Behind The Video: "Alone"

I also had like a glimpse of a figure dancing during the riff, a
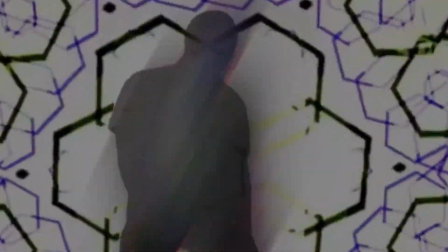blurry figure of some kind, dancing like something that had to be like mechanic or so.
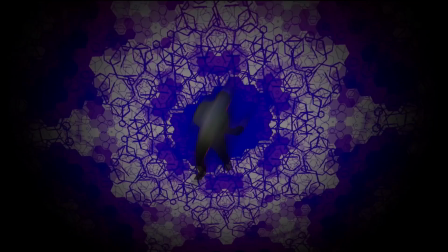Armed with those vague notions, I started to record videos of myself dancing,
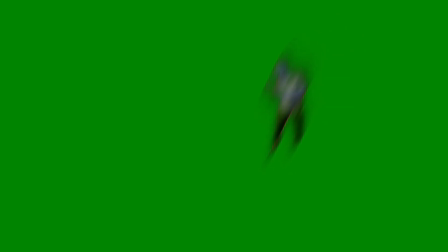and then I started to try out things for the video, always with a constant sensation, a bit of, to be honest,
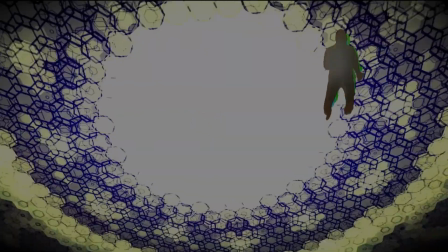of an uphill battle. Always wondering, okay, are these ideas enough to make a video out of them,
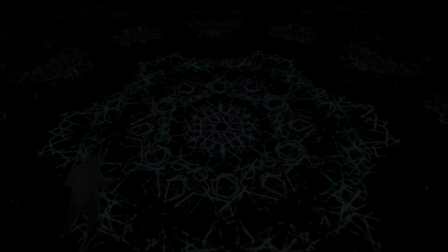or am I just trying to produce water out of a stone?
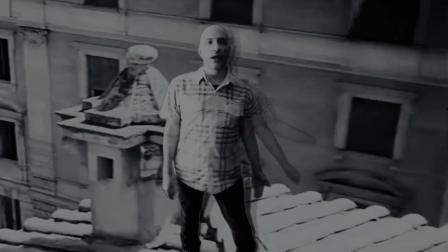I started to try different things I could do with my silhouette to create the ghost effect.
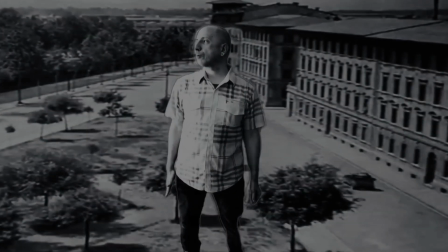And I also had no idea of what I was going to do about the backgrounds.
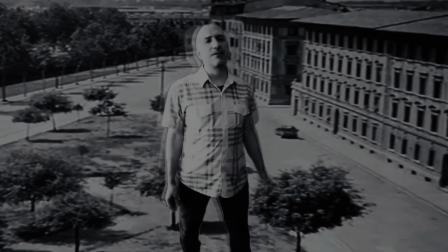And then I discovered this thing called shaders that are like algorithm generated shapes, I think.
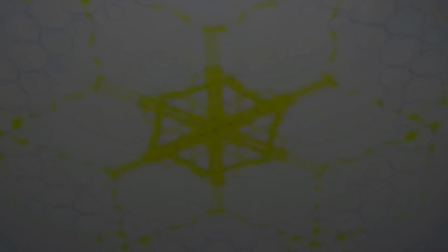They're very, very cool, abstract shapes, and there are a lot of them.
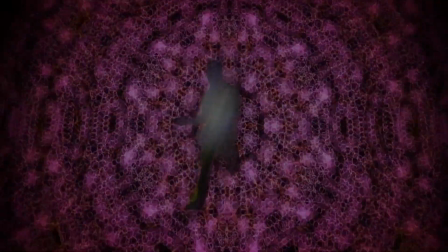I found them were a great resource to reach like a balance of the effort they took and the results you could easily pull off.
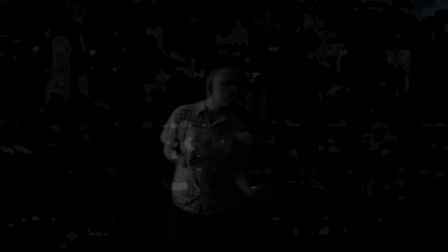And this kind of abstract backgrounds were very in
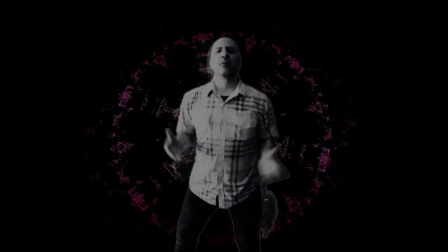consonancy with the idea I had for the video of the ghost, etc.
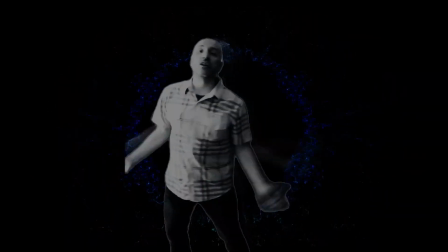So also, like, as I mentioned in the making of Acid Monkeys,
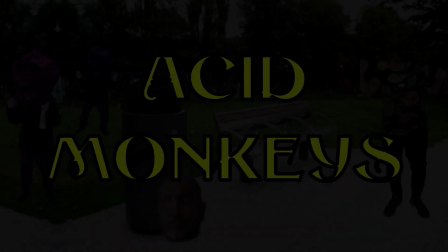that video took me a lot of effort because I investigated two new visual resources.
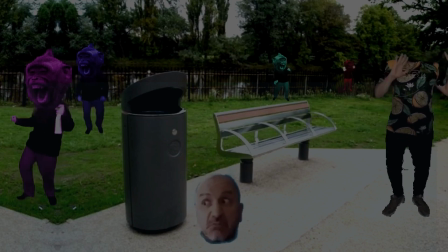So this one I wanted to limit it to one, which was the silhouette of the ghost-like effects. In fact,
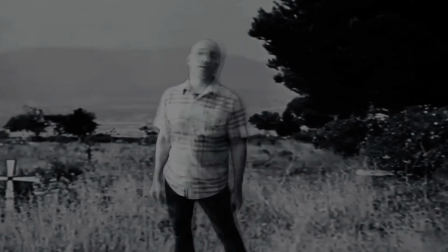it ended up being two new resources that I found because I found two different ideas for the ghost shape that I liked.
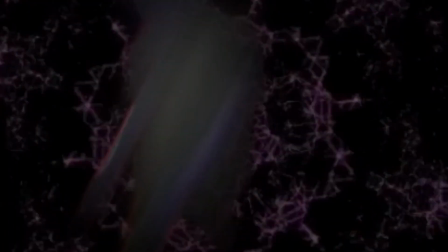One, the blurry style of the ghost that is dancing,
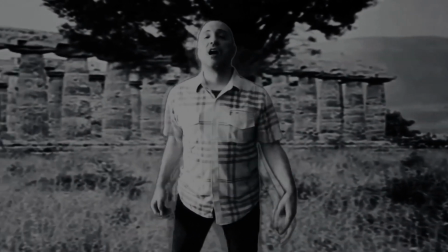and the other, the parts in which I sing, in which I appear like transparent.
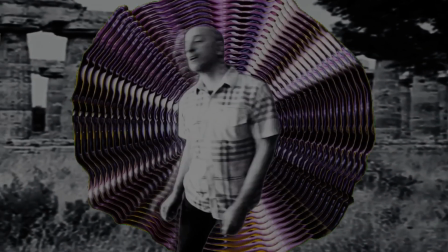This ghost, the ghost in the parts where I'm singing, the way it's made,
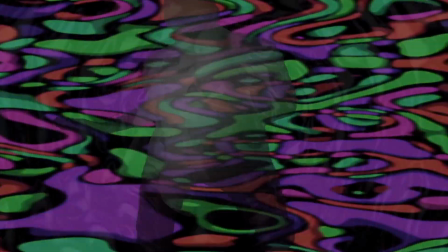it's like a combination of different levels of transparency.
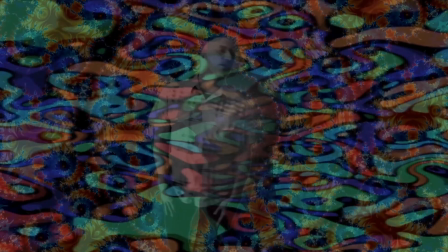Three layers of myself with a slight delay and a slight degree of transparency for each,
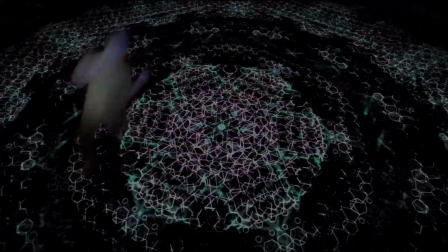which creates an effect like of a tail. Maybe this effect is similar to the video Chop Suey by System of a Down,
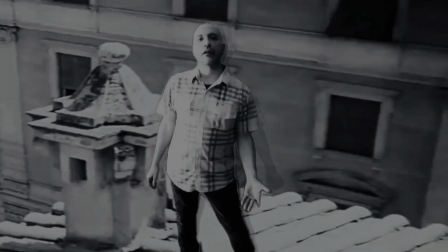where the singer's shape is multiplied a lot of times.
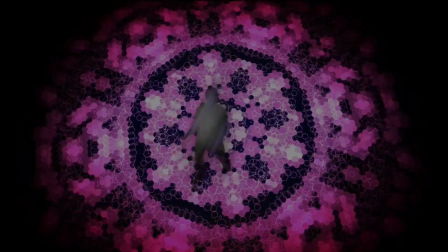I wasn't thinking in this video when I was figuring out my ghost, but maybe it was an unconscious influence, who knows.
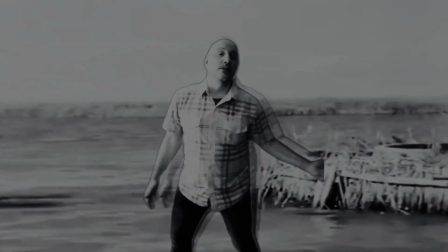So like I say, I had this vague idea of me becoming more and more transparent as the video advanced.
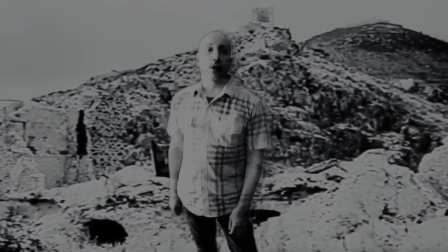And I'm happy of how this idea played out. The way I did it was like this.
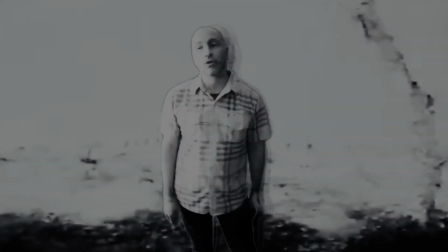My main image, the image at the front, has like a glitch every now and then.
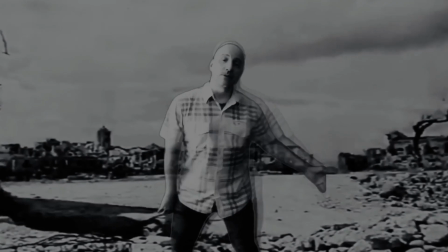So for example, let's say my image is at 70% of opacity.
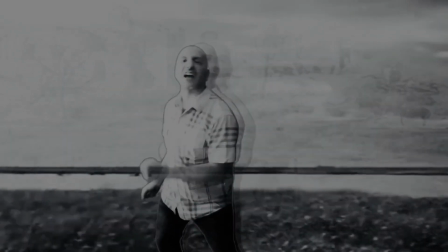Then for a brief instant it goes to say 12% opacity, very transparent.
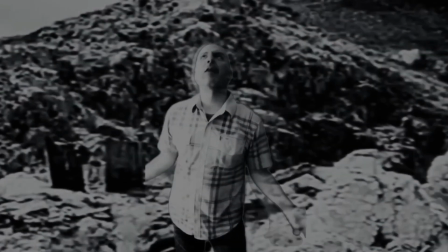And then returns to 70%.
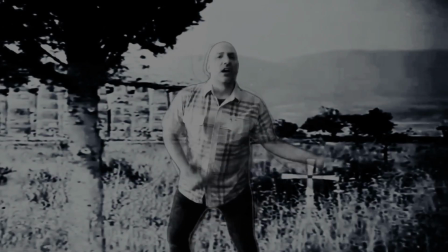Now, the idea that I found while I was doing this, and I think I'm very proud of it,
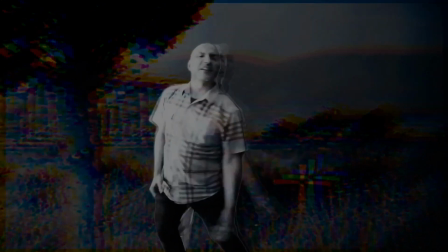I think it added a very interesting
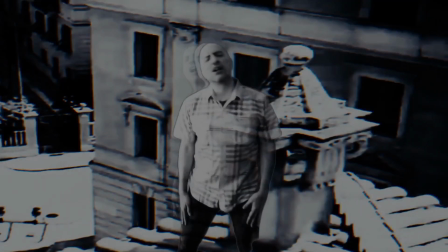storytelling element, is that in several occasions, after the glitch,
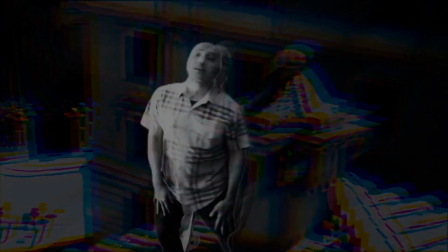the image doesn't return to the same opacity. It loses a bit.
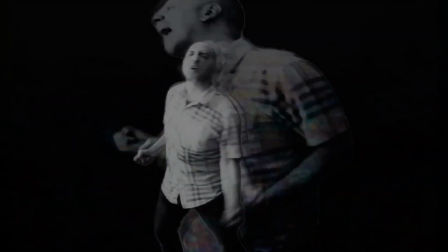For example, if I was at 70%, then in the glitch I go to 12%, then I don't return to 70 but to 68.
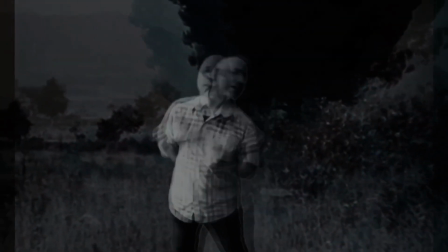So what this does is that it introduces a secret narrative element.
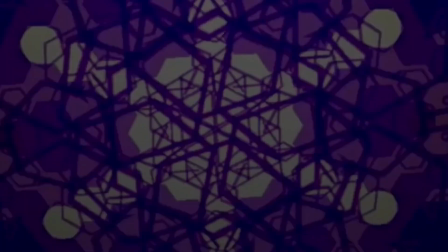It's almost subliminal, but I'm getting really literally, as the story advances, I'm becoming more and more transparent.
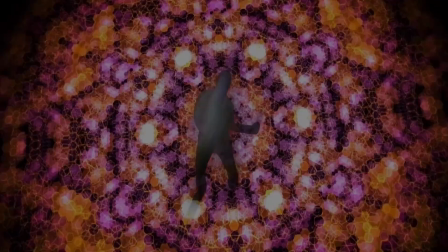I think it works very well, and it adds a small element of tension that enhances the
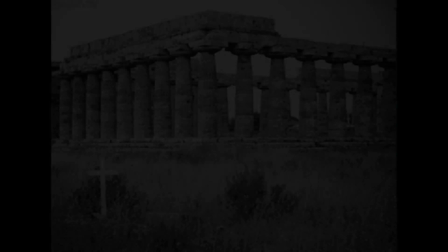narrative of the story. Also, speaking of subliminal effects,
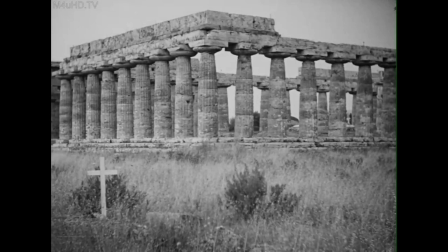for the background I have this crazy idea of using shots from a classic film by Roberto Rossellini.
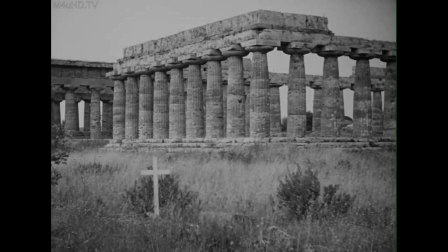It's a movie called Paisa, or Paisa, I don't know where the accent falls,
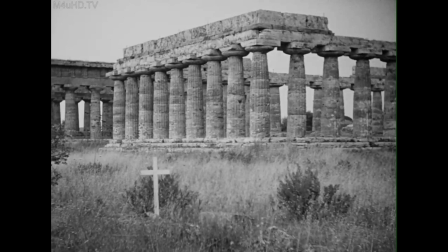and that it's part of a classic trilogy about the World War II.
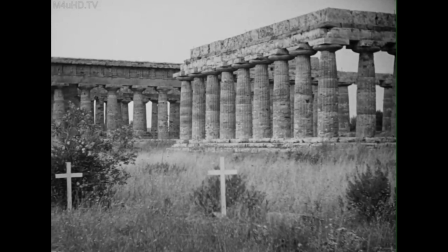And now the three movies of the trilogy are tremendously dark and somber, but this one I found it was the worst of them.
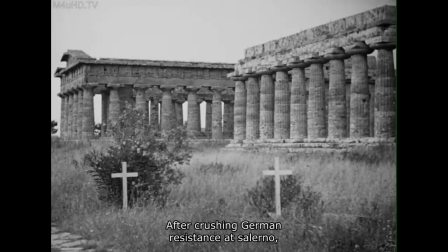It's absolutely dark and gloomy. It's like war equals shit. There's nothing good in it. And I don't know why.
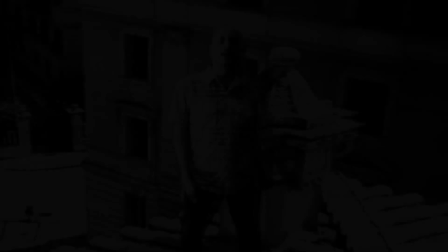It's a weird poetic idea, I guess. I thought that these images, even for someone who doesn't know the movie,
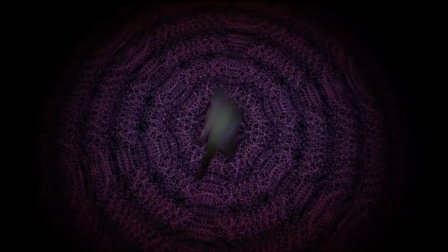in a way they would affect the mood of my video. That dark content coming from a master filmmaker,
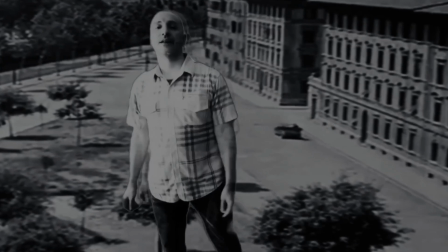somehow it would leak in my own video, in the context of my video on this song, and it's a sad song.
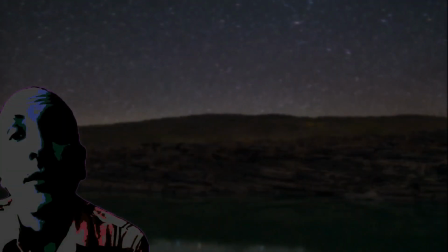For the Summer Is Gone interlude, that is slightly more spoken perhaps,
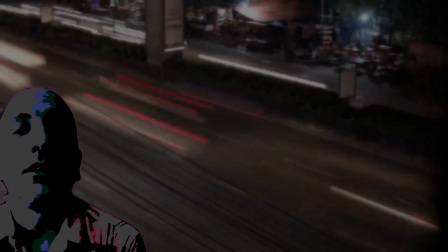I always knew that I wanted like a headshot, a part where I was like discussing more calmly.
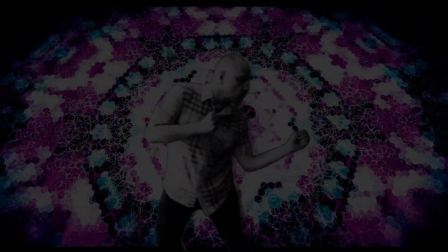And then in the long interlude after that, I feel in that part of the song it's like stops for a moment, like a train that is changing speeds or something like that. And I wanted the dancing to show it.
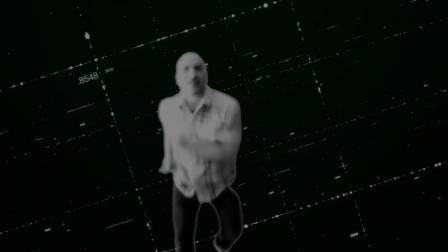And the idea I found was the slow motion scenes of me running as the riff slows down too.
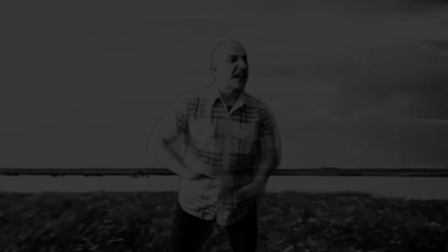And well, then for the final part, when the final verse comes,
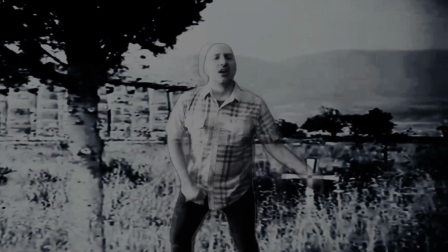I always knew I wanted things to become more and more decadent and more transparent.
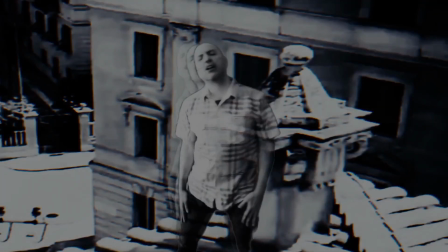So I introduced an element where the backgrounds start to decay and to decompose too.
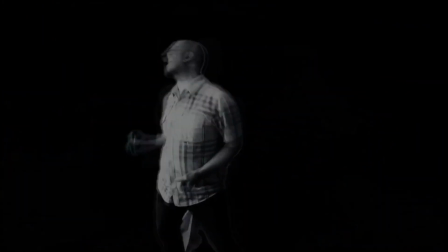The way it is done is with the chroma effect, we're using it on random colors.
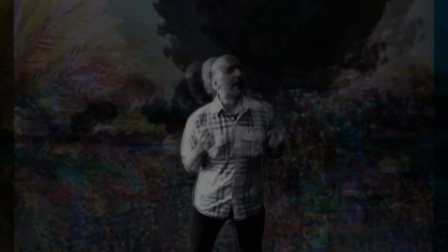I found it's an effect that it gives a very organic feel.
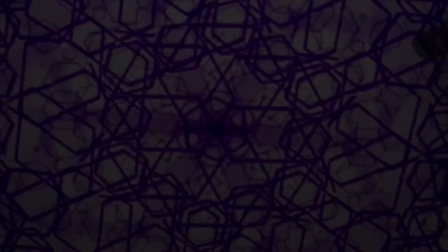And it looks like if the image was rotting or something like that.
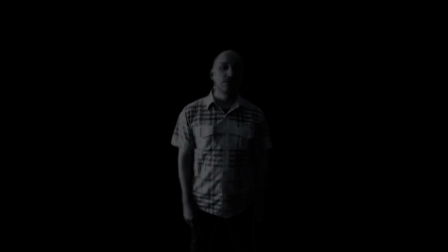And then we have the two last scenes with my picture darkening and then getting still. That was simply a happy accident. I always like to keep those happy accidents because they tend to be things that look like analog, like celluloid-like.
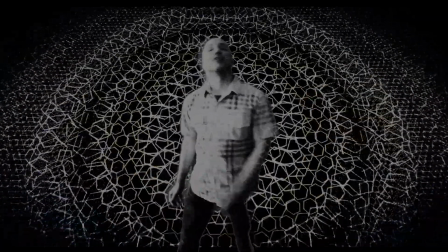And I have a lot of affection for that kind of images because my formation years,
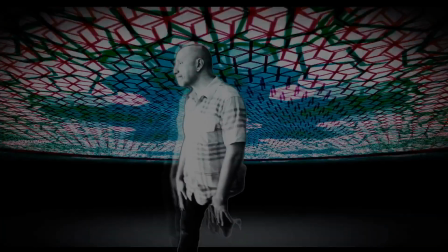after all, were my first 20 years of life were in the analog world,
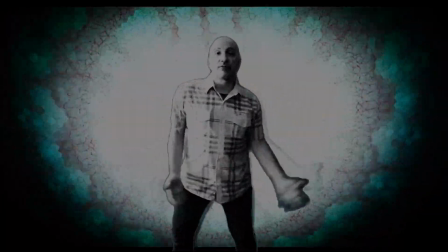in free from internet, etc. And then the very final scene also has a bit of a tip of the hat to the analog world with that image of the old TV turning off. It was an idea that came during the process. I like it because I like the way in which it
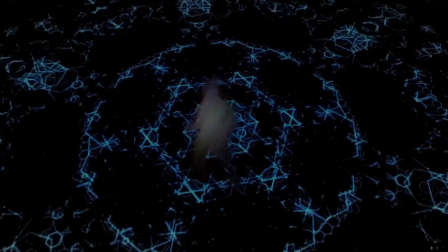establishes like a balance that exists in the song between seriousness and insignificance.
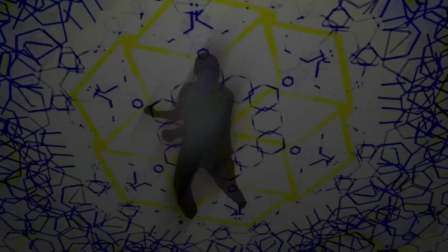The song is very serious in the sense that it talks about loss, it talks about
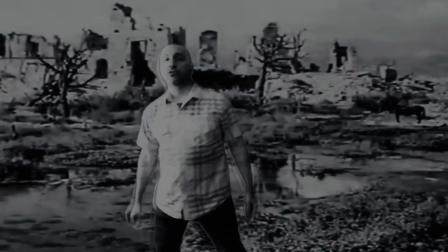sadness and the passing of time, but also at the same time it's only one guy's experience.
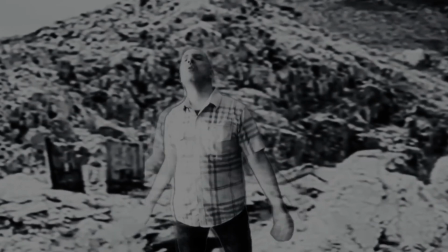It's one simple guy in this huge world. It's very insignificant, if you will.
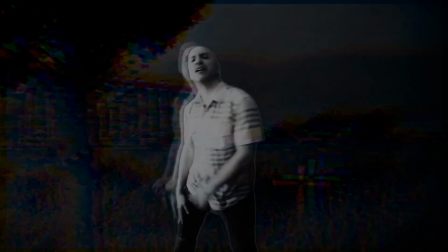So I thought the old TV turning off gave it a final touch of levity.